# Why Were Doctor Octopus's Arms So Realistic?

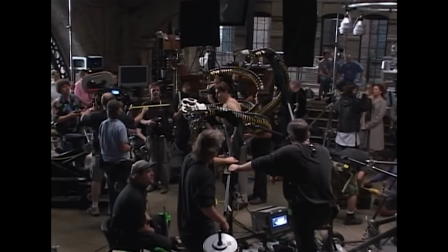3:41 And so by choosing to have these genuine prop arms there on set, not only did it mean a massive reduction in the amount of VFX work this film needed,
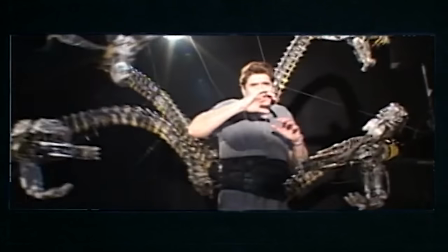3:49 but it also meant that Alfred Molina could build this genuine on-screen relationship with them in the exact same way that actors typically would
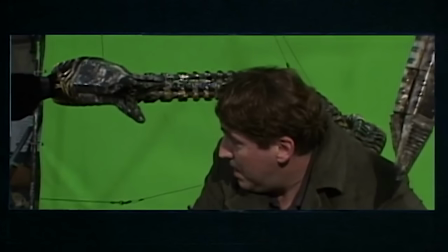3:57 do, by improvising and bouncing off one another,
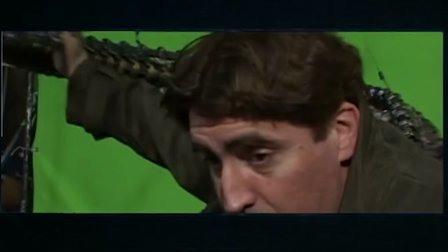4:00 whilst also building up this whole visual language between each other to create those really nice natural character moments,
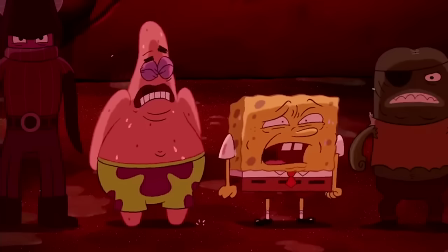4:07 in a way that would be genuinely impossible to do if he was just guessing what digital thing would be added in there later.
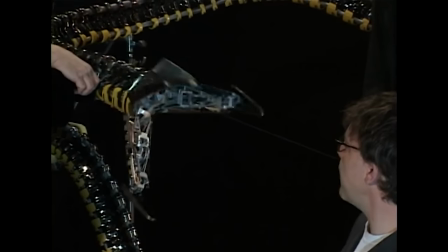4:14 Because on top of all of this, having those arms there for real also meant that Sam Raimi was able to direct these arms as if they were a real
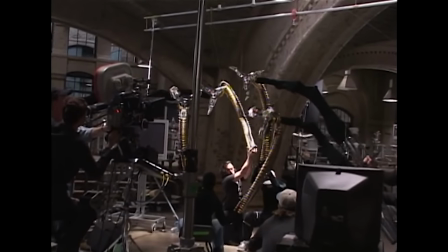4:21 actor as well and refine down all of those little visual cues that actors and filmmakers tend to work on,
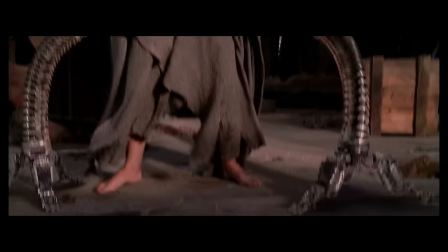4:26 like on-screen power dynamics or who is framed in what way to subtly tell which part of the story.
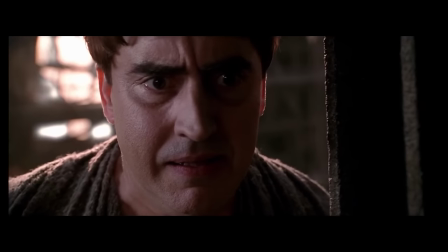4:32 And basically with this, really take control over just how this deteriorating relationship between Otto and his arms was portrayed on screen,
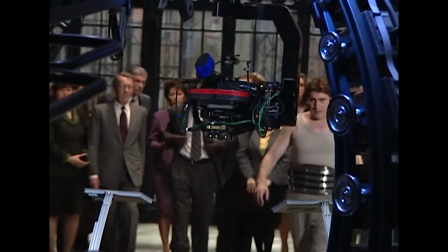4:39 so that between him, Alfred Molina, and the efforts of a lot of others on set, who I'll get to in just a second, he would be able to tell the exact story he wanted.
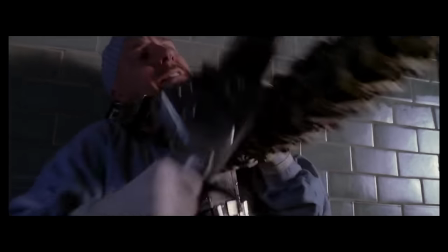4:47 However, as fantastic as this all sounds, I don't want to give the impression that people who choose to use CGI are just lazy,
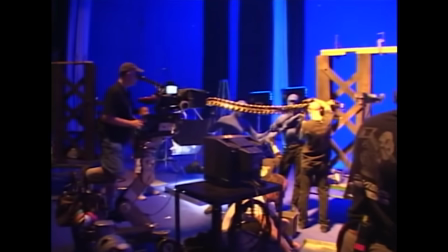4:54 and that practical effects are this amazing, perfect thing. Because this choice to use real arms wasn't just a simple one that came with no strings attached.
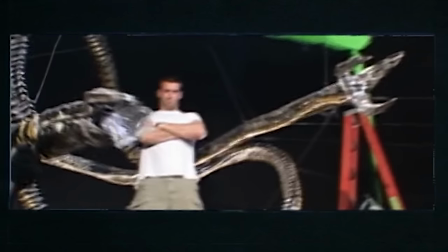5:03 You get it? Strings? Because they're puppets? Shut up Dallas, you're not that funny.
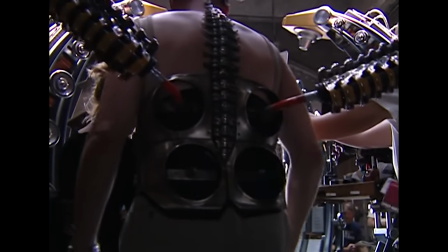5:07 Because to do this practically, they had to strap four genuine giant prop arms to Alfred Molina's back using this custom harness thing here.
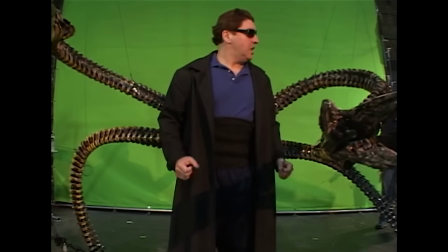5:16 And then up to 16 puppeteers on the set would have to move them around and perfectly control them to feel like they were this mix of both a
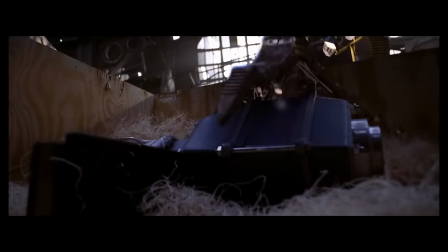5:25 natural extension of Otto that was directly wired into his brain and at the same time also feel like they have this dangerous level of autonomy
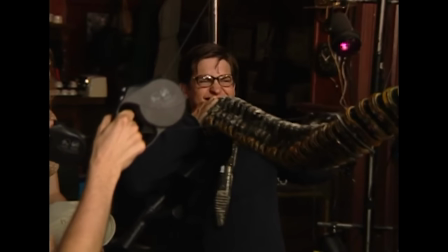5:33 to them where they could just grab you and crush you in an instant.
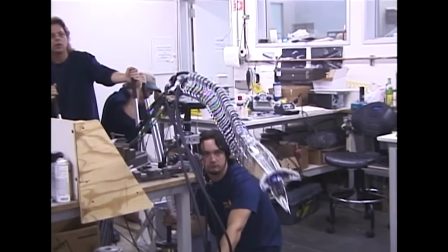5:36 And so basically, to get these arms to work properly, it just required insane dedication from both Alfred Molina and the puppeteers and everyone else involved in them,
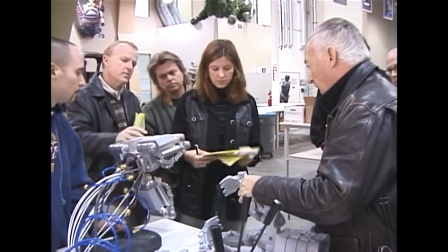5:45 as the timings of all of these little movements had to be meticulously planned so that all 17 of them were in sync and they all flowed
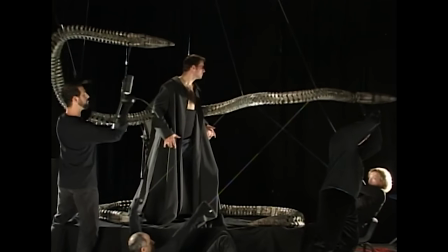5:53 correctly into one another with no mistakes. And so the way they managed to pull off this nightmare task was by basically starting
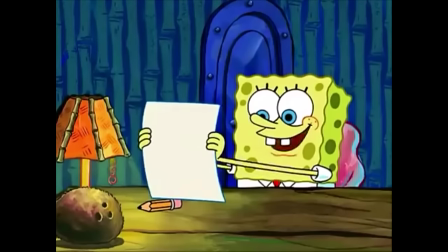6:00 development on these arms well before the film's script was even remotely finalized,
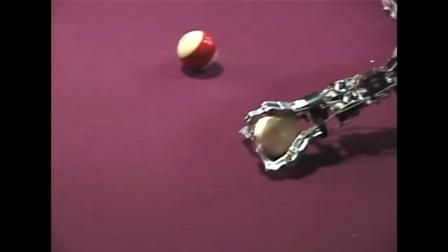6:05 and then taking two years to iron out all of these details,
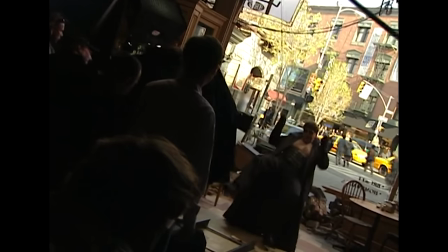6:09 down to the tiny little things that you'd never think about, like how Otto's weight should be distributed as he stomps around on these arms,
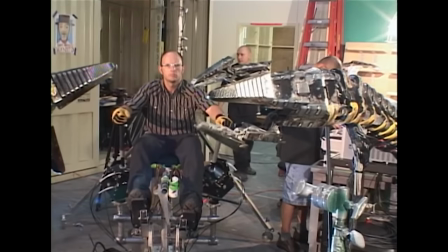6:16 or making sure that these claws are actually strong enough to pick stuff up, or building this weird custom control chair thing here,
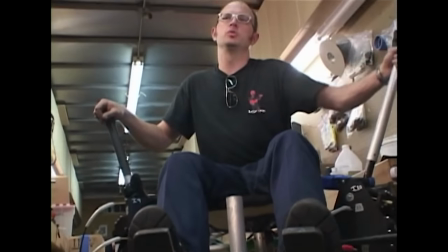6:24 so that one puppeteer could use all four of his limbs to control how the head of this tentacle would emote.
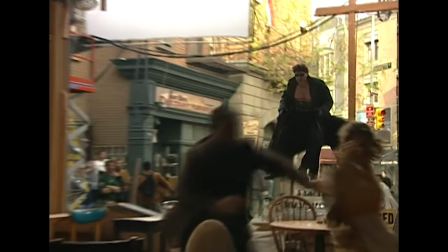6:30 Basically, in short, the effort here was just immense,
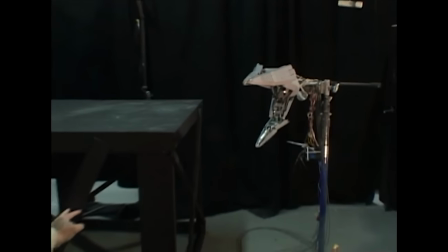6:33 and it was a genuinely fantastic achievement by everyone involved that they managed to bring these arms to life so well.
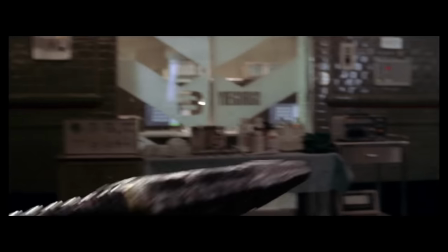6:39 And so, beyond just looking really good on screen, the thing that made this blend of a real actor,
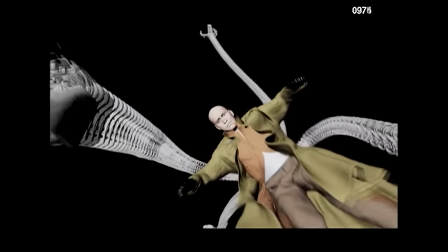6:46 prop arms, and then final CGI enhancement, which we'll get to in just a second, so powerful,
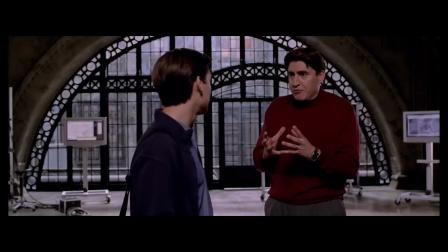6:51 is the freedom that it enabled the filmmakers to have, and how that freedom is basically what made the entire story of Spider-Man 2 possible.
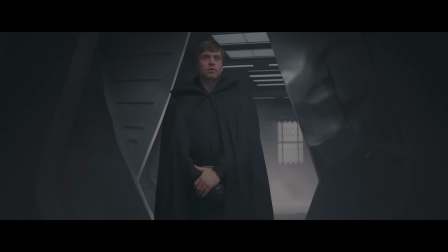7:00 Because usually, when you do have a highly CGI character, they're really bloody expensive to have on screen.
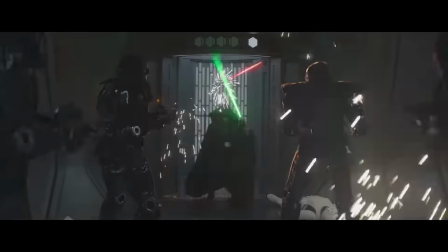7:06 And so often, you don't see that much of them. Causing things like dialogue scenes and fight scenes to be awkwardly edited around limiting that character's screen time.
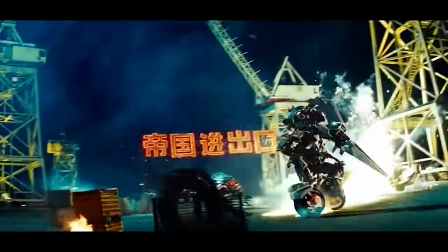7:14 And therefore, reducing the amount of VFX work that has to go into them. And a great example of this is how in the Transformers films,
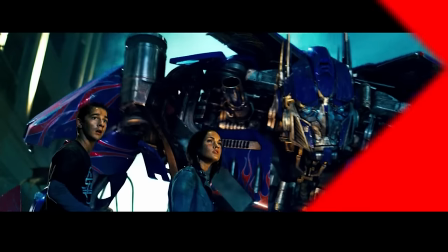7:22 the Transformers themselves are actually barely in it. because it's much cheaper to just have
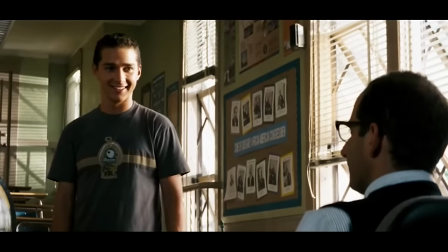7:27 Shia LaBeouf run around and be an arsehole to people than it is to have giant robots shooting at each other.
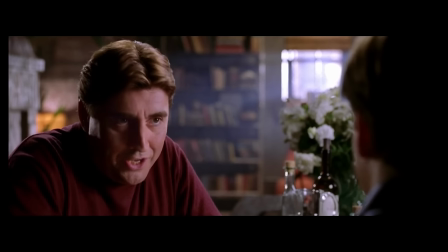7:32 But with Otto being this human character who was then enhanced with mostly real props,
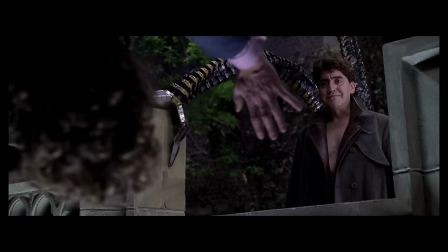7:37 it meant that the filmmakers basically had no limit on how much they could utilise him throughout this film.